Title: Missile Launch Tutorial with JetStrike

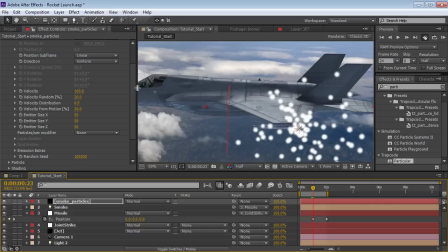(12:26)
And if we scroll down here, just change the particles per second to the light intensity to none. And that way, the particles will just come out and based on our own particles per second value. So let's turn the velocity down. And let's turn the size down to 0.
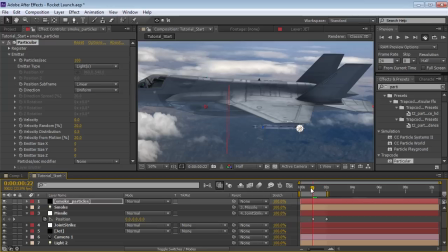(12:45)
And let's see here. So there it is. Let's go to about here. And we'll set the particles per second to 0.
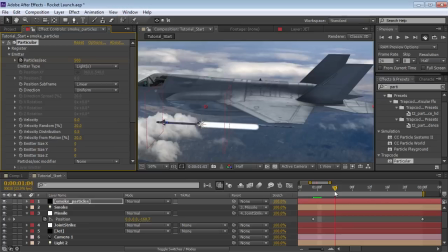(12:53)
Set a keyframe. And then move forward one frame. And then set it up to about 500.
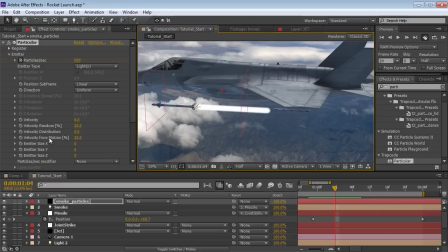(13:01)
So now the particles are going to come out as the missile is fired. So let's work on the look.
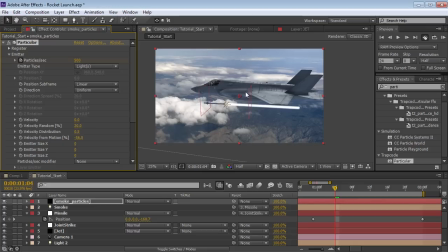(13:08)
So first thing we want to do is take the velocity from motion and turn it to a negative value. And what this will do is make it seem like the missile is pushing the exhaust out faster than it's shooting, and also to compensate for the fact that the jet is supposedly still moving forward.
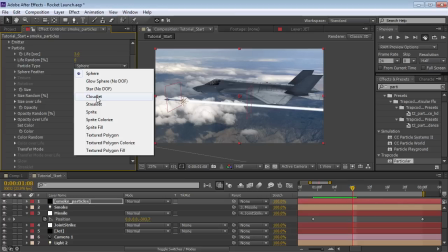(13:25)
So we'll increase that, really make it intense. And now let's work on the particle look. So we'll scroll down here and let's change it from a sphere to a cloudlet, which will give it a little bit more of a noisy look.
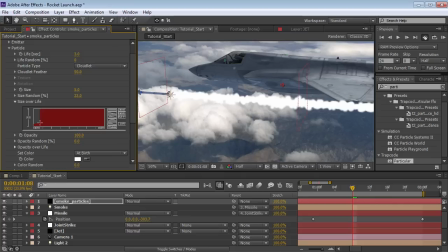(13:39)
We'll turn up the size random a bit, and maybe we'll have the particles get larger over life. So if we go size over life, we're just going to paint in here small and get big, and we can smooth it out here.
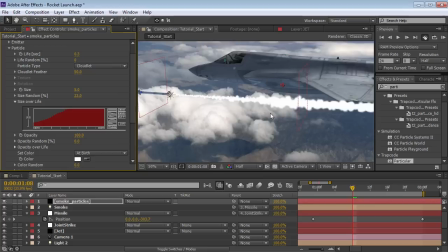(13:55)
Now we want the life to be really short, so maybe like 0.25 is maybe a good value. And let's set it so the opacity over life fades out.
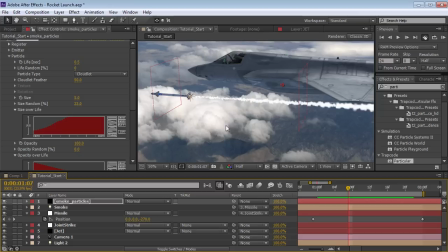(14:11)
So here we go. Maybe the life could be a touch longer. Okay, so that looks pretty good.
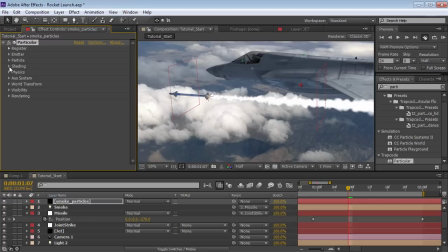(14:18)
Maybe take the size up a touch.
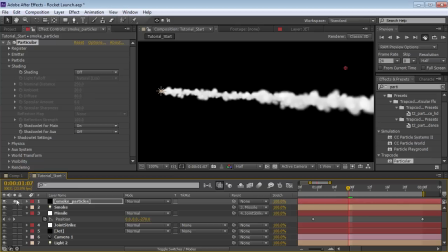(14:21)
So now let's give the smoke a little bit of definition by going to the shading tab and just turn on the shading for the shadow lit. And you can see there's just a little bit of counter shading on the clouds. Let's see here.
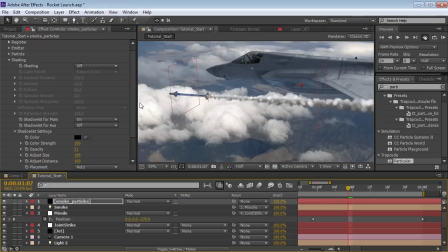(14:33)
If we go to the settings, we can turn up the opacity. And that just gives it a nice look.
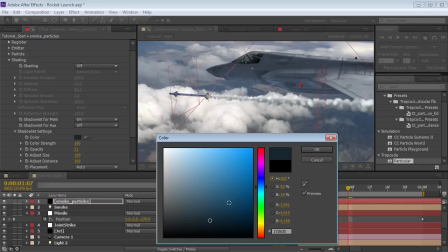(14:39)
Maybe we'll change the color to like a dark blue to match the ambient light of our scene.
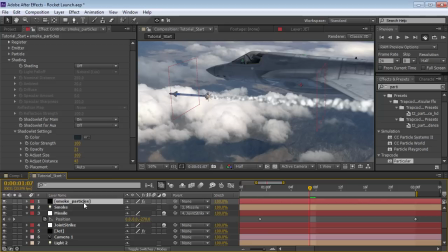(14:46)
And we could play around with the distance and, you know, tweak it in. Of course, once we turn on the motion blur for the layer, so hit F4, turn on the motion blur, and then turn on the motion blur, it's going to be pretty blurred out.
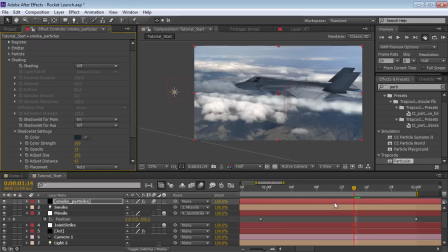(14:57)
So it's not going to matter too much, but, you know, those are the settings that you want to play with to get the smoke trails to look right. That looks pretty good. And now we want to create more of a fiery looking smoke.
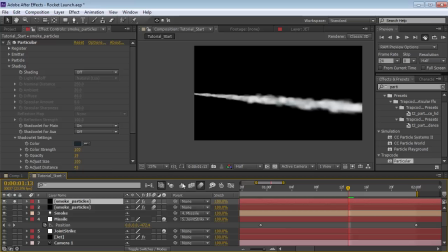(15:13)
So what we could do is just duplicate the layer. Control D. And instead of using the shadow looking particles, let's go and turn the shadowlet off. And let's come up to the top here and play with the particle setting. What I'm going to do here is change it from a cloudlet back to a sphere.
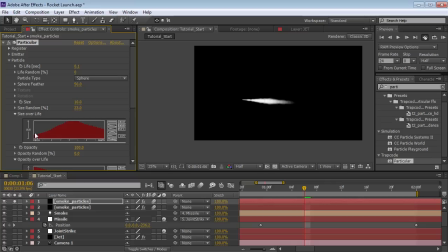(15:31)
And the life is going to be very, very short. We want this just to be a fiery little burnout.
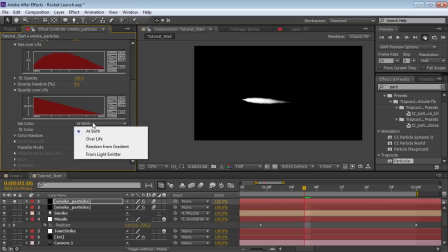(15:38)
And let's play around with the size of this over life. Let's see. Something like that, and smooth out the result.
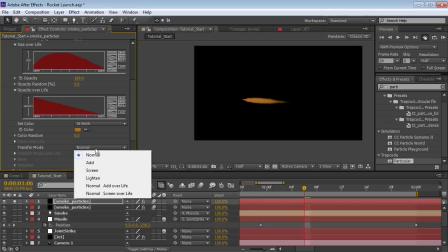(15:47)
And let's go change the color. Let's see, maybe make it like an orange color.
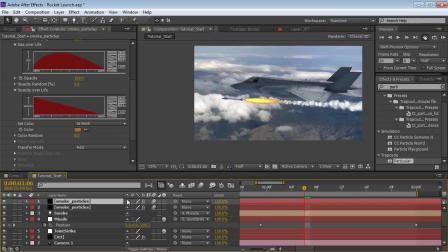(15:54)
And set the transfer mode to add or screen. So that'll give it a more fiery look. Let's take a look here. Let's set the transfer mode of the layer to screen.
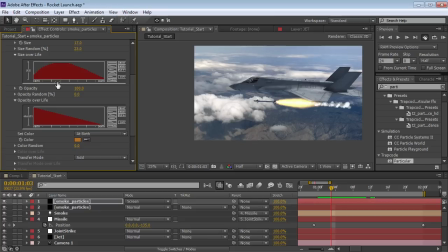(16:09)
So that's looking pretty good. Let's maybe make it a touch larger and lower the opacity here. Cool. Maybe more size randomness.